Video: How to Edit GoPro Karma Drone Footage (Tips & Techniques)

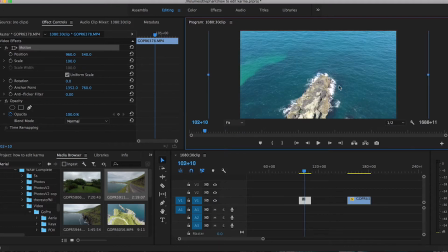(4:10)
So again, with this clip, you can see all this information that we're not using, but I'm gonna save that for a later technique.
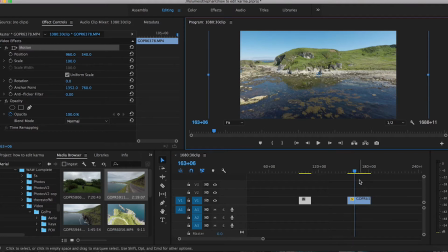(4:15)
Another thing I wanna talk about is the 4-second rule, which is a personal limitation I've kind of put on myself. Just as I've seen videos across the internet, you should never have a clip that exceeds 4 seconds. If you have an unbelievable clip that the world just has to see, you can make it 4 seconds or even more than that, but it would have to be a serious exception.
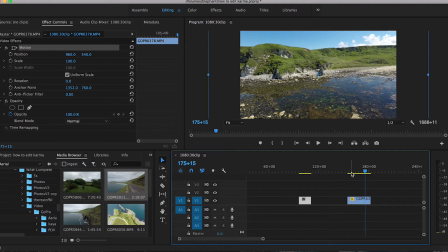(4:34)
So this clip here, it's pretty long, and it's definitely over 4 seconds. The 4-second rule essentially just means that your clip is too long and you're making it boring, and you don't want your viewers to sit and watch the same thing for a longer period of time just because you found it so fascinating that you actually took this video yourself.
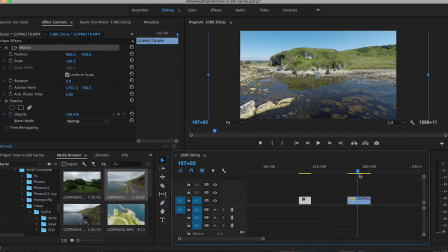(4:50)
So let's just find the best parts of this clip. try to keep one fluid movement the entire time. So it looks like it's more of a slider shot that turns into an orbit right about here. So I'm just gonna go ahead, I'm gonna cut this there. So as far as the shot goes, that's great.
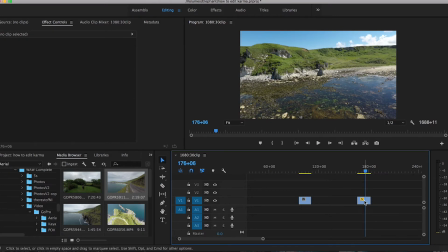(5:06)
Movement looks good, but it's still a little bit too long. This is where you can apply another technique, which is retiming your videos. I shot this in 60 frames, meaning that I could slow it down and it would still look okay. But in this case, I want to speed it up. You always need to be careful when you are changing the time or reversing the clip whenever you're close to water and there's waves,
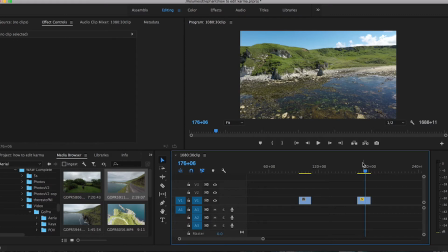(5:24)
because it looks very unnatural and people pick that up and know that you're kind of cheating and you filmed it differently. This clip doesn't have any obvious waves crashing in, and there's no birds flying through the scene, giving away that the shot is being sped up. I'm just gonna hit the R button on my key, which changes the time duration. I'm just gonna bring it down to about there.
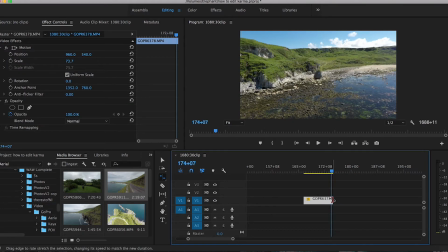(5:42)
So it's just over 4 seconds. I'm gonna bring it down a little bit more, even faster. I think that looks good.
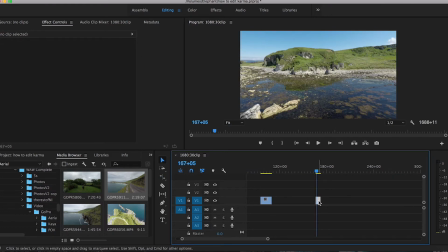(5:47)
So I'm gonna throw that together with this clip over here. This one's a little bit long as well.
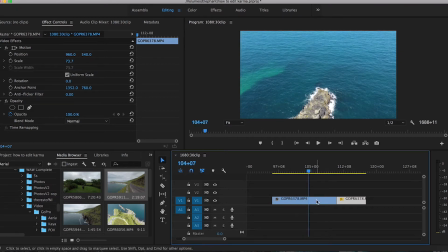(5:51)
I am gonna speed this clip up a little bit, not too much, just because there are seagulls flying and there's waves crashing. People will pick up that the clip is sped up a little bit too much. And again, this clip is over 4 seconds. So I'm gonna cut it there and I'm gonna speed this part up quickly. Part where there's really no birds or waves crashing, it's just the panning up.
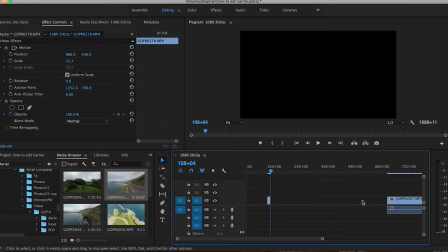(6:10)
Might just cut the beginning off a little bit there because you don't really need it. So I'm gonna leave those two there. I'm gonna move on to another video that I took at sunset.
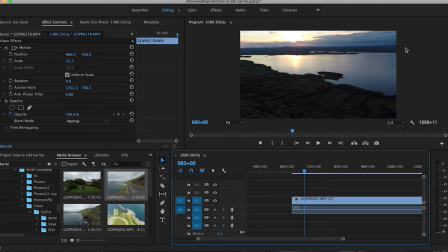(6:17)
So this brings up an important point. You need to be careful whenever you're panning up and down where there was a bright sky and a darker foreground, or just a normally lit landscape, as most consumer drones have very small sensors in them and their metering modes aren't the greatest.
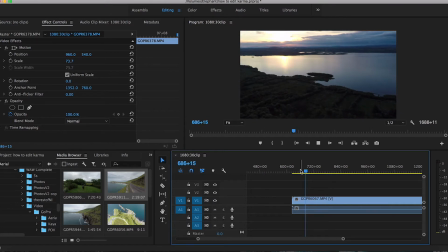(6:33)
So if I pan up or pan down, you're gonna see the foreground change brightness in the background, change in brightness as well.
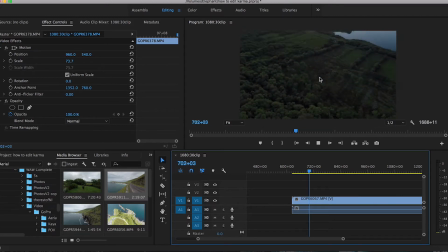(6:40)
As I'm panning down, the ground is getting much brighter and exposure changes completely.
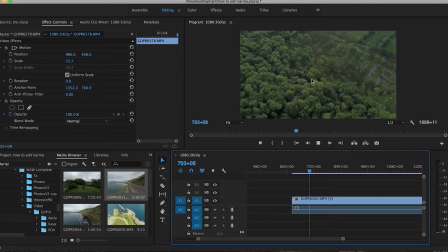(6:45)
What essentially this means is that I probably just won't use this clip of the panning down.
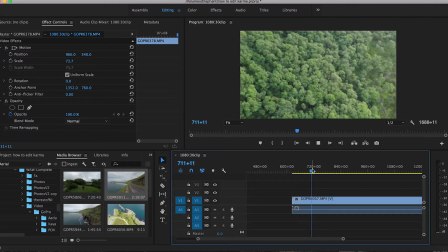(6:49)
It's not a great clip to begin with, but I just try to avoid those types of shots. There are ways of getting around it if you do some clever cutting and recoloring, but personally, I just try to avoid it altogether.
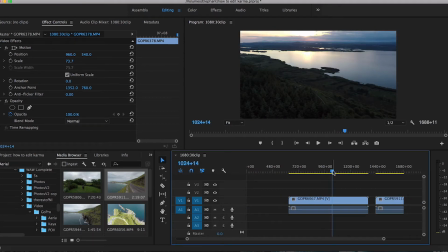(6:59)
Let's just try to find some context in this shot. Maybe try to find some cars or some people or any other thing that would help your viewer kind of gain a sense of scale. So again, like I mentioned before, try to cut as things are moving and before it stops, and try to keep the movement the same throughout the entire clip.
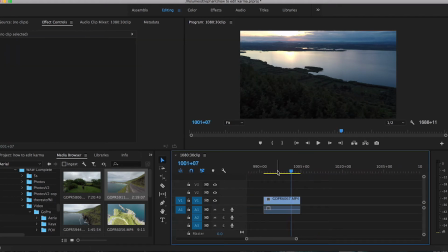(7:17)
All right, so there it stops. I'm gonna use this clip here. So the pullback shot is cool, but I don't really have a lot of interesting elements that I'm introducing. They're all just trees. I'm actually gonna reverse this clip so that it looks like I'm coming up on the cars in the parking lot, and that will kind of change the viewer's perspective and really get a sense of scale. So make sure you clicked on the clip,
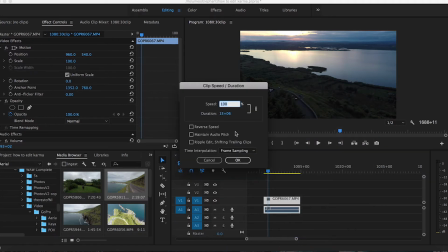(7:34)
right click, and you're gonna go down to speed duration. Under these options, you can actually hit reverse speed right here, hit okay. So there we go, it's changed my clip around. Now it looks like I'm flying towards the parking lot.
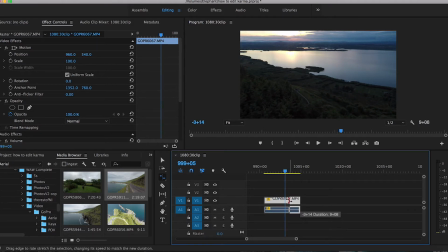(7:46)
So this is a rather slow clip. You hit the R key and speed things up a little bit more. You can always add a warp stabilizer if the movement is a little too jittery. All right, so another technique I'm going to talk about is kind of one of the reasons why I shoot in a higher quality, knowing that I'm gonna export for a 1080p video.
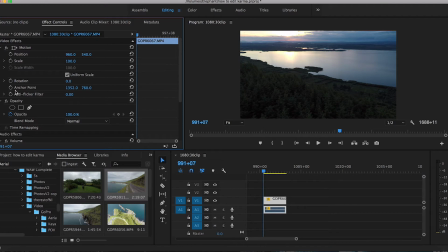(8:03)
You can actually do a digital zoom in editing just to add another element of interest into the video, kind of creating the dolly zoom effect, if you've ever seen that, which is a popular cinematography technique. So here you want to make sure that your effect controls are up here in the top left panel. I'm gonna go from zoomed in to zoom out.
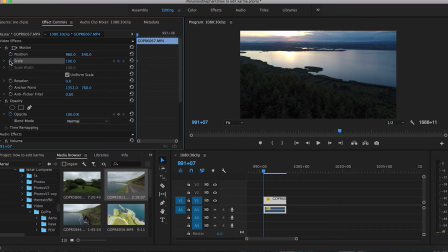(8:19)
So start this clip, I wanna go to the very beginning, and I'm gonna hit the scale button, the stopwatch.
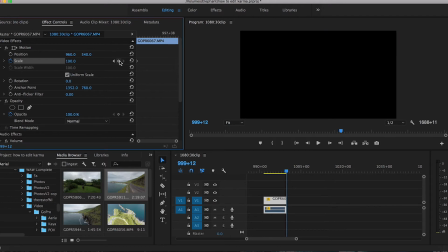(8:25)
That's gonna add a keyframe for my scale. And at the very end of the clip, I want to do the same, but add a keyframe using this button here.
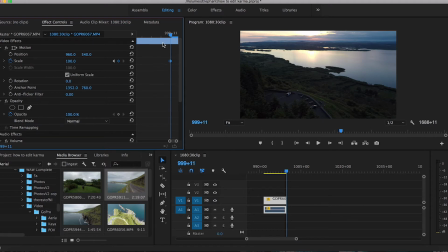(8:31)
I'm gonna put this keyframe here where we can see it, and then I'm gonna move to the very end of the clip once we're done changing the scale. So where it has this number value here, you can actually click and drag to the left and you can zoom out. You wanna get to the point just before you see the edge of the video. So there we go, I've done that. I'm gonna move the keyframe over to the far right, which is the very last frame.
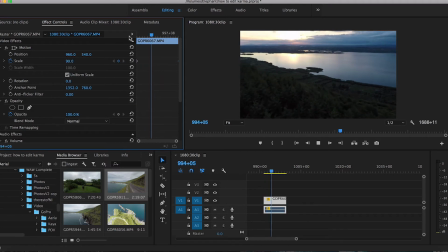(8:48)
And if you play it out, there's actually kind of a parallax effect, giving a little bit more interest. So as the clip plays, you're slowly zooming out, but it feels like you're zooming into the trees. And I might actually just cut this clip even more. Don't think I'd be able to use this little camera movement at the very end.
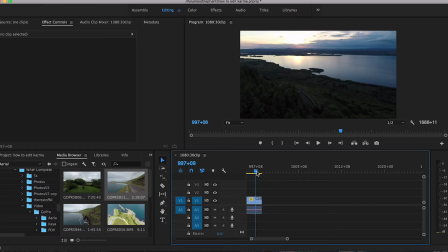(9:04)
And it adds almost a bit of mystery as the camera's kind of pulling you in to see something and then just cut away to something different.
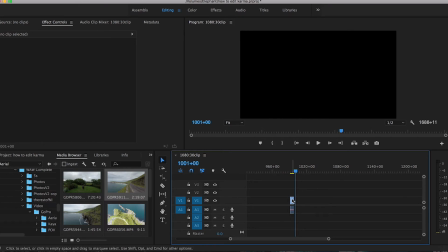(9:10)
Now this is not a normal project. Usually I'd intercut this with regular footage on the ground, as well as kind of give more context with other drone shots, but that's more for a larger project or a travel video.
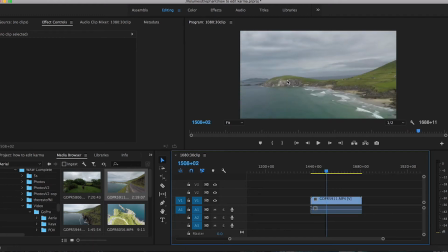(9:22)
So here I've got another one flying along a road, and right here you can see the horizon is definitely not straight.
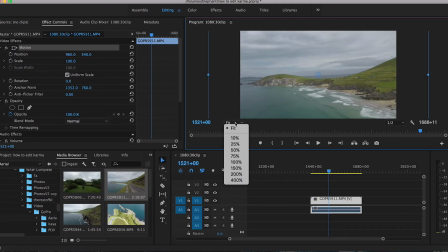(9:28)
So again, this is why I shoot in a higher quality. It's shot in 2.7K as well. So same thing, I'm gonna double click on this here. Make sure that you have this to 25% or 10% if it's a larger clip, just so that you can see the edges.
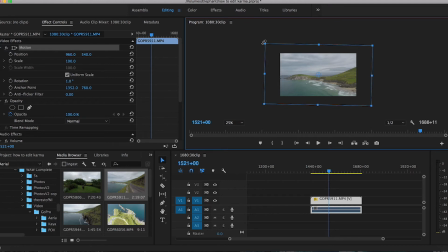(9:39)
And then from here, you want to just rotate it however you need to. You can zoom back into 50 if you want. It's not quite there yet. Let's go back up to 25. Tilt it a little bit more. All right, that's good enough, it looks like.
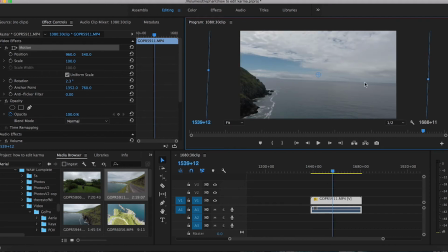(9:52)
May not be 100%. Something you also have to watch out for is that I find that if the camera turns as we've gone the other direction, our corrections are totally off. So you can just fix this by cutting the clip every once in a while and making sure that each shot has a straight horizon in it.
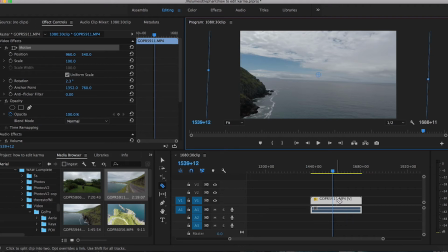(10:06)
It's a bit more time consuming, but if you shot in 1080p and your project is in 1080p, you're not gonna have the ability to just simply correct it like I just did.
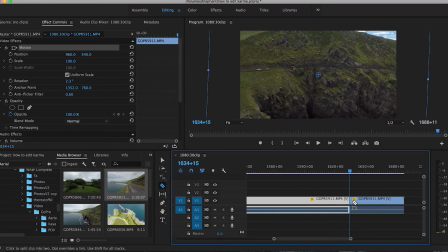(10:14)
You're gonna have to zoom in a bit more, compromising some of the quality of the video. All right, so as I play through, I'm gonna take this shot of these cars driving across the road.
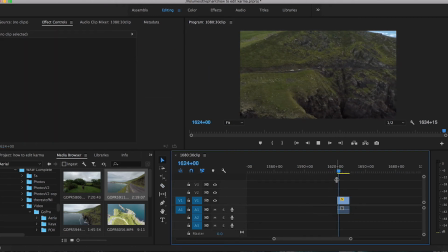(10:21)
Just gotta find a point where there's not a lot of jittering and one consistent movement.
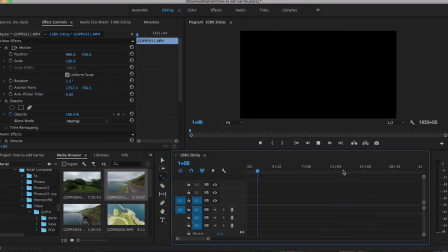(10:26)
So I kinda want this to be a shorter clip, and just remember the 4 second rule that I mentioned before.
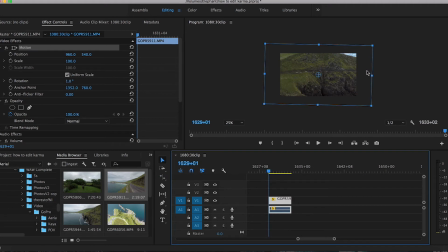(10:32)
When it comes to drone footage, less is more. This clip doesn't actually have the horizon visible, so we don't need to worry too much about keeping it straight. However, we don't want to have an unrealistic road. And you can apply the same scaling technique that I did before, whether you want to go left or right.
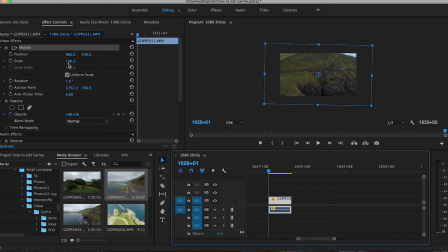(10:47)
I just find that a zooming in and zooming out tends to be more subtle, and it kind of just makes your brain more attentive as to what's going on. So for this video, I'm going to use another scaling technique. I'm going to start the keyframe at the beginning. So I put a keyframe at the end and at the beginning.
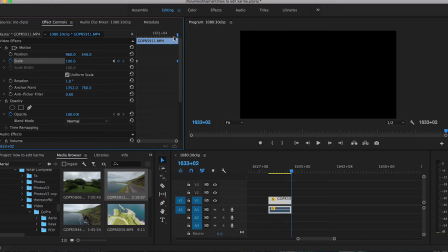(11:02)
For this technique, we're going to be zooming in, so you don't need to change the last keyframe, but you will need to change the first keyframe.
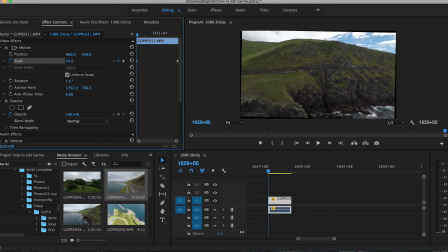(11:07)
Again, just scale out while clicked on that first keyframe until you start seeing the black outline.
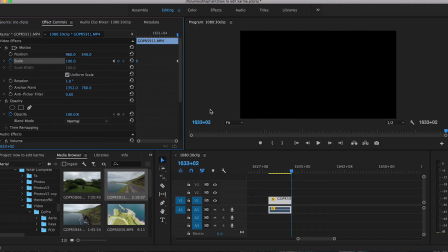(11:12)
We play it through. It almost looks like a helicopter shot of a car commercial you've probably seen. And you can also change where you want the zoom to finish.
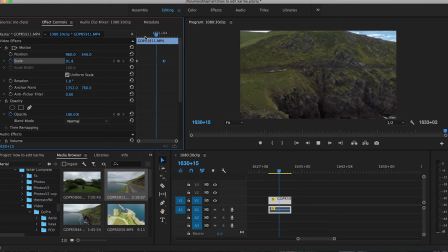(11:19)
So you wanted to zoom in and then just follow the cars. You can move the keyframe up. If you want to transition from going from a fast zoom into a slow zoom, all you have to do is add another keyframe with this button here and then move the scale up to about maybe 95. So we play it out. It's still a bit jittery. We can fix that by adding another keyframe.
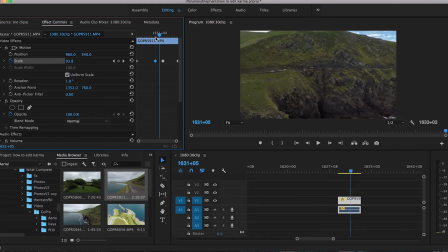(11:35)
You can spend as long as you want on this, adding keyframes, making it seem more smooth, zooming in and out, going right to left.
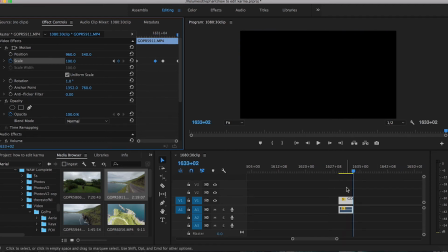(11:41)
All right, so I'm satisfied with that clip. Let's just throw them all together real quick. So this is a very fast-paced video.
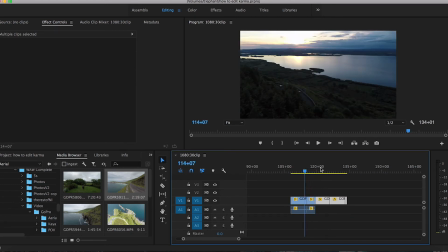(11:46)
A little bit too much movement actually at the beginning here with the zoom out and zoom in. This is where I'd intercut with some more footage in between here of just some stable kind of B-roll shot on the ground. So lastly, I'm going to color correct these videos really quickly. So I'm gonna go up to the top and hit window, and I'm gonna open my Lumetri color.
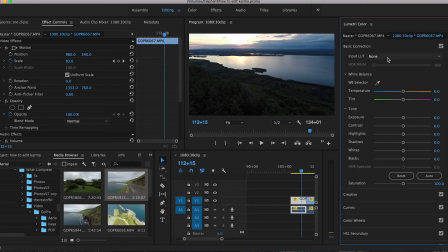(12:06)
And if I'm editing for a travel video or general GoPro drone shots, I like to use LUTs.
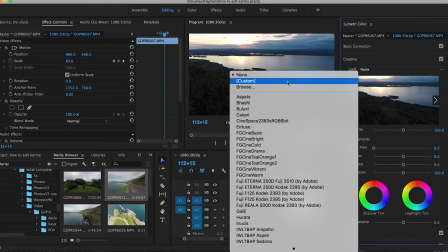(12:12)
So under creative, where it says look, you can select. I'm actually gonna browse and add one of my own LUTs that I've created.
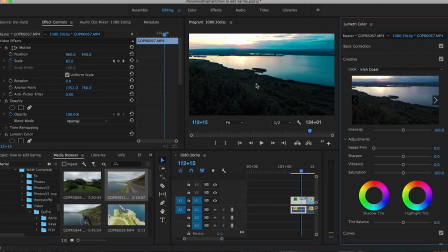(12:17)
So I'm gonna go ahead and use my Irish Coast LUT, just because this was shot in Ireland, and you might as well. And I do like the soft blue in the sky rather than kind of that dark purple.